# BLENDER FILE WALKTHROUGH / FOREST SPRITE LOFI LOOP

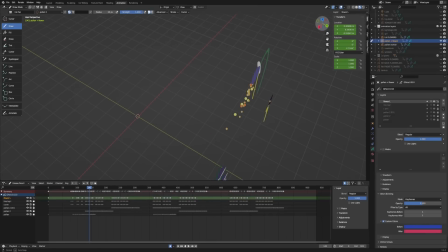745s
And the way this is set up in the 3D space, they're actually not that close to each other.
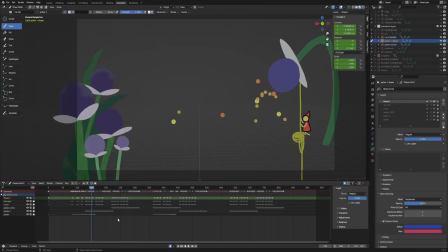750s
But if you go into camera view, it works. It looks like they're right next to each other. So the way I sectioned out the pollen is it was behind this big flower, and I built on each layer, basically straight ahead animation. I didn't really want a ton of layers because, as you've seen, I like to separate everything out.
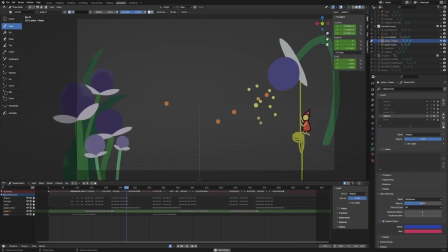770s
So unlike some of my other projects, this file actually isn't too big, despite that there's a load of stuff in it. This file is only 169 MB, 180, 140, is a lot smaller than what I was expecting, even though it's only really one shot.
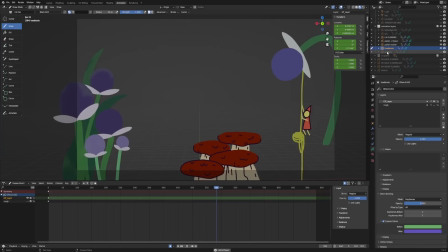790s
You'll notice that I've been going through these, but they're not in the order that they are in the 3D space.
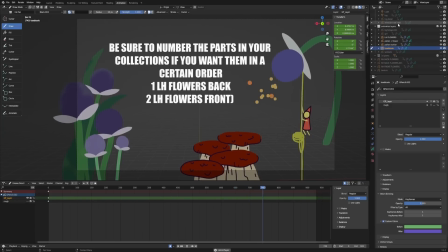796s
They are actually ordered in their own collections alphabetically.
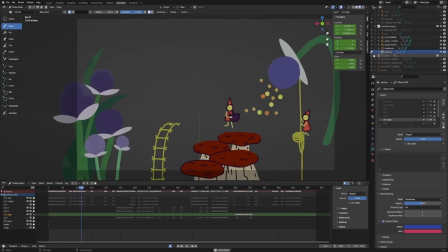801s
So if I turn this on and then we move to the workers, I had so much fun with this.
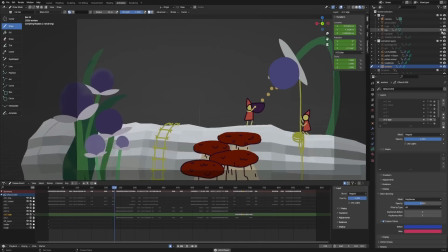808s
It's going to make a bit more sense if we have the log layer on.
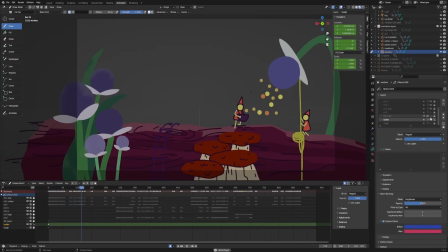811s
So here we have the ladder, and this is actually in a purple that I then made a new layer on top because it didn't really stand out against the log, and I wanted it to be the same as this material. So I made a new layer, I set it to mask, and I just added, if I turn it off,
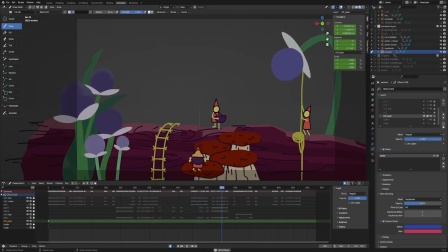829s
it's this bright, same bright yellow as this one, because I think I've talked about this before in the how I made this video, but as far as I know, there isn't a opacity transparency lock for the grease pencil layers. It's more like you add a mask or you use a material to change your color.
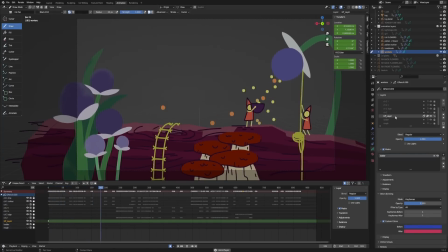848s
I would like a transparency or opacity lock though, that would be very helpful. Then we get to these ones. So we have the line and the color, and the line and the color. And then we have the little sign that says they're okay in the bottom.
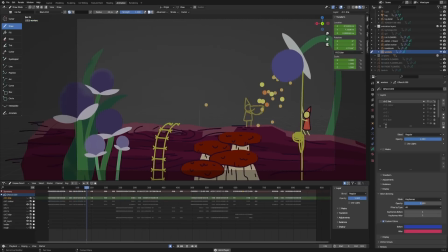863s
So at first I wasn't going to include the sign, but I was like, if they've fallen and no one knows what's happened to them, it's going to give me a worry. So I just want to let the viewer know that they are okay. So these little guys, so simple to do.
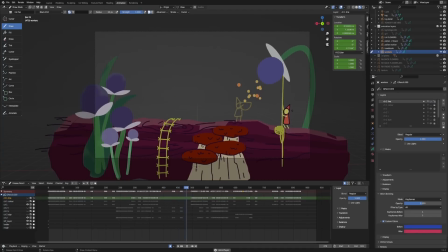879s
The design, I probably could have spent a bit more time on. They are originally from a design that I did a while ago, where they're on a little log. I'll see if I can find the image of the sprites on this log that I did sketched ages ago. And they don't have a face, which makes them more mysterious.
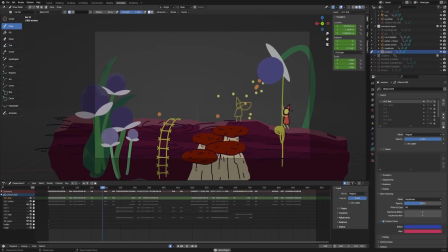897s
But I think what I would do next time if I was going to animate these guys is have them lineless, and then maybe just add a bit more texture. The difficulty with that is I'd probably want to line and color them in TVPaint because of the blending modes,
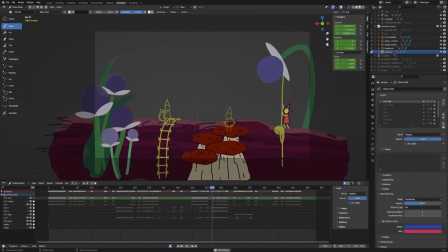911s
and the extra brushes that I've used in the past and made just make me a little bit more comfortable with that. So the way these guys were animated was I basically drew one of them going up this ladder, and then I removed the arms and legs and I just redraw them for each bit.
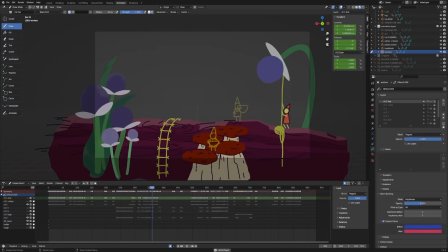928s
I used edit mode to move them and then sculpt mode to add in a little wiggle.
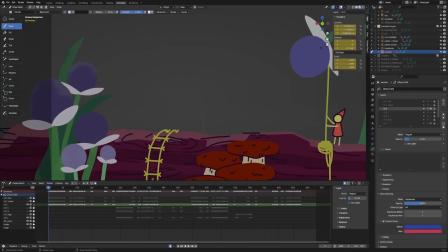934s
So if I go here and then we zoom in a little bit, you'll notice that they've stretched.
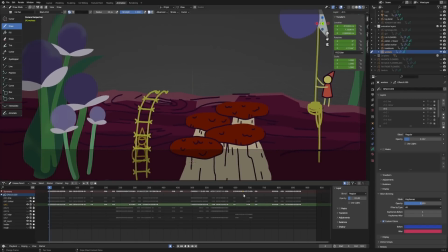940s
So we have a normal pose and then a stretch. They move again, edit mode, and then I use sculpt mode to adjust. So they look very fluid, but it's really only one frame of movement, and then the second one is a stretch.
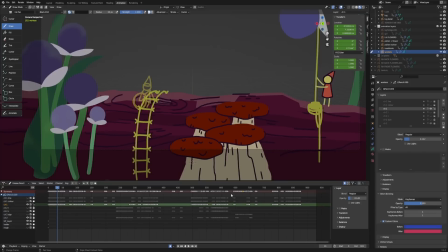957s
And for each one of these movements, I've edited the legs, like redrawn the arms and legs. And then we have this one, and a scrunch, and a jump, and a jump, and then they're down and down.
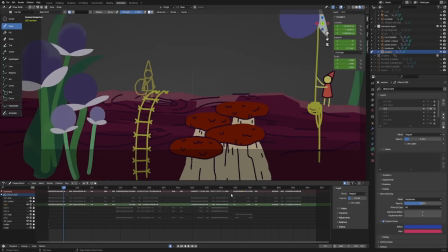970s
I've kind of hacked it. Like, I really enjoy animating in a limited fashion because animation takes long enough as it is, and my patience isn't probably as long as someone else's patience for animation who's working in a studio.
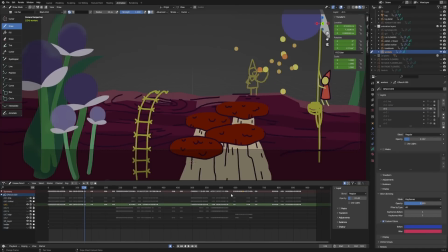987s
I like to get things done quickly and move on to the next project, because if I stick with something too long, I'm less likely to finish it.